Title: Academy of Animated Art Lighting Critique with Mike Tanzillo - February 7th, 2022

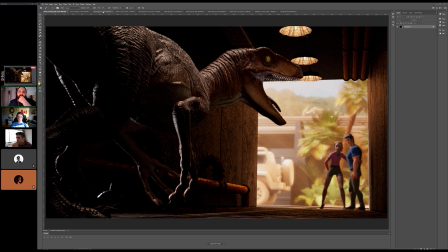(8:23)
Like it kind of made sense on a little 3x3 collector card, but didn't make too much sense in this in a 16:9 format. Yeah, I don't think this will.
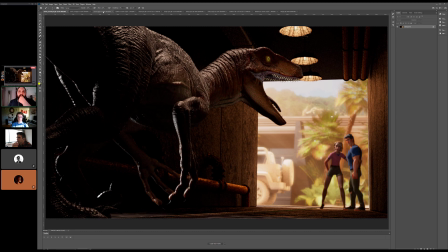(8:38)
I don't think this will inevitably go on my reel because the animation I'm working on has this is the same as the same hero piece. Mm-hmm. But getting my feet wet, I've been out of the game now for 2 months on like 2 or 3 months on creating.
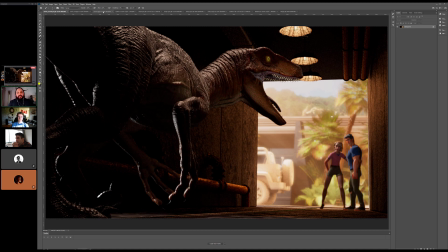(8:53)
But it's been a lot of just job hunting and moving and crunching on projects and all kinds of stuff. So I'm taking this one off the back burner and see if I can polish it up by the end of the month.
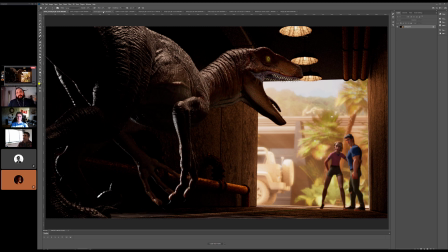(9:06)
That's great. No, I think I like looking at because you were talking about like doing this and like simplifying the background a little bit. Well, this is my original. I did this to add something back there that felt a little more real and a little more tangible.
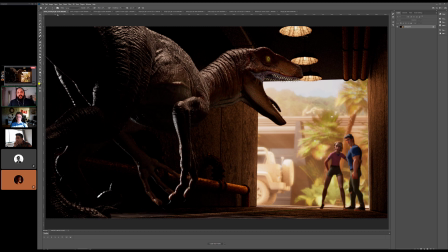(9:23)
Mm-hmm. But I'm just wondering, do I lose interest? I'm having a hard time making this interesting. Like I don't know, like this was interesting to me as a 7-year-old, but I'm a lot older now, so maybe it's just not.
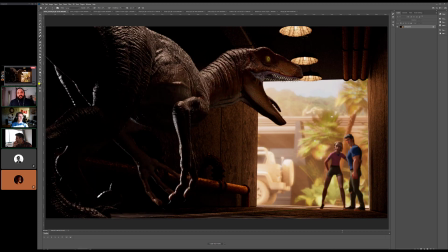(9:36)
No, I think because and by the way, this also has the door frame element. You guys we were just talking about, but I think so. So this is what this is what I'm thinking looking at it, like because I think it has some really good.
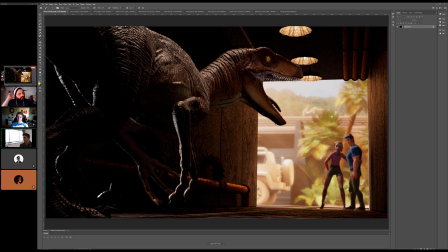(9:51)
It's got some good bones. Like I love this like interior space, them right there, the exterior versus the interior light. I think that compositionally, I think one of the things that's difficult is like the edge of this is kind of lining up with the top of his mouth,
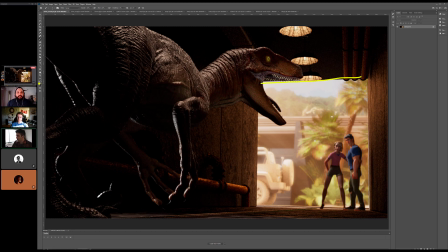(10:08)
and like we're kind of losing his profile a little bit. The other one is the lighting on. So basically, I think your structure is good. I think like the layout of everything, it's got a lot of potential. I think that there's like we've got this strong rim on the character here from light that's kind of coming in from behind at a lower angle.
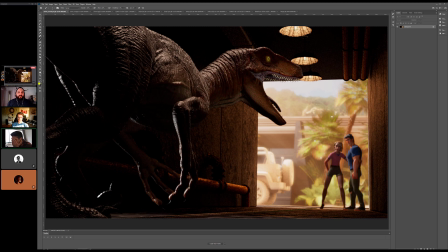(10:27)
That I'm just like I'm wondering if that is fighting us a little bit, and I'm wondering like how do we get all of this stuff to work together? Like, do we overexpose the outside? Do we want to silhouette the character a little more?
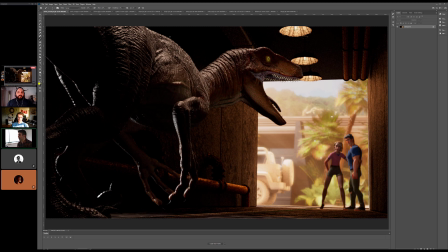(10:46)
Because I think that the specularity coming on this top-down light is really cool, and it picks up so much detail that I don't necessarily think we need to see this much of the face, right? Like okay. I think if we just like, I almost want to turn off the rim light, turn off kind of this fill light a little bit,
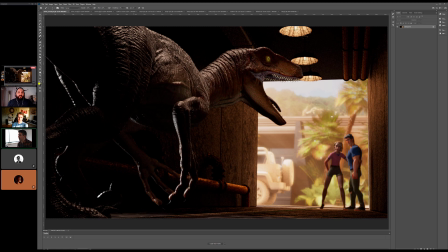(11:05)
and then allow this to just like if I'm just kind of looking at the like just this leg, I think that looks so cool. And if I kind of wanted to just like the skin to just be that, and then maybe just catch like a little bit of the eye. Okay. And then
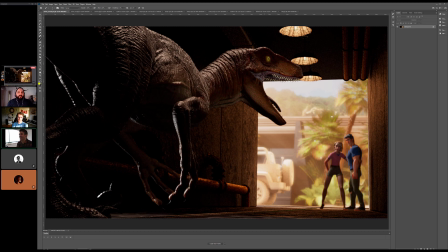yeah, and then because then we can get that, and then we've got the wall coming down here. I think that's looking good, and then it's just like a little bit light bouncing up.
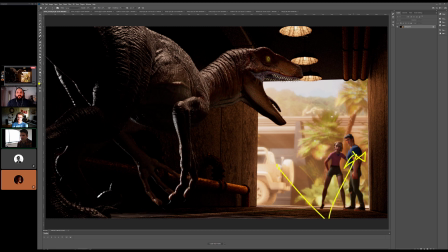(11:38)
I almost feel like they would be getting more bounce light from the sun. Are they in the sun or are they inside the space? I have to look. There might be some cheating going on to make this happen, but I'll take a look. Yeah.
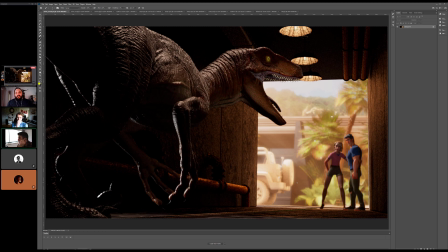(11:54)
It's also interesting because it changes the story a little bit because now they have like they have more ability to run away than they did previously in the enclosed space. But I don't think I think it's still a raptor, and that's terrifying. So do you think I should bring them in and have them? I think they should. I think. Darker?
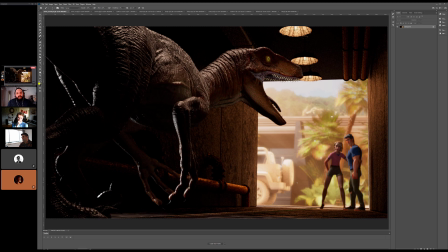I'm questioning what I think. Like because I'm trying to figure out. And please, somebody else jump in if you guys have an idea of. So I think they should be. This is what I would play with next.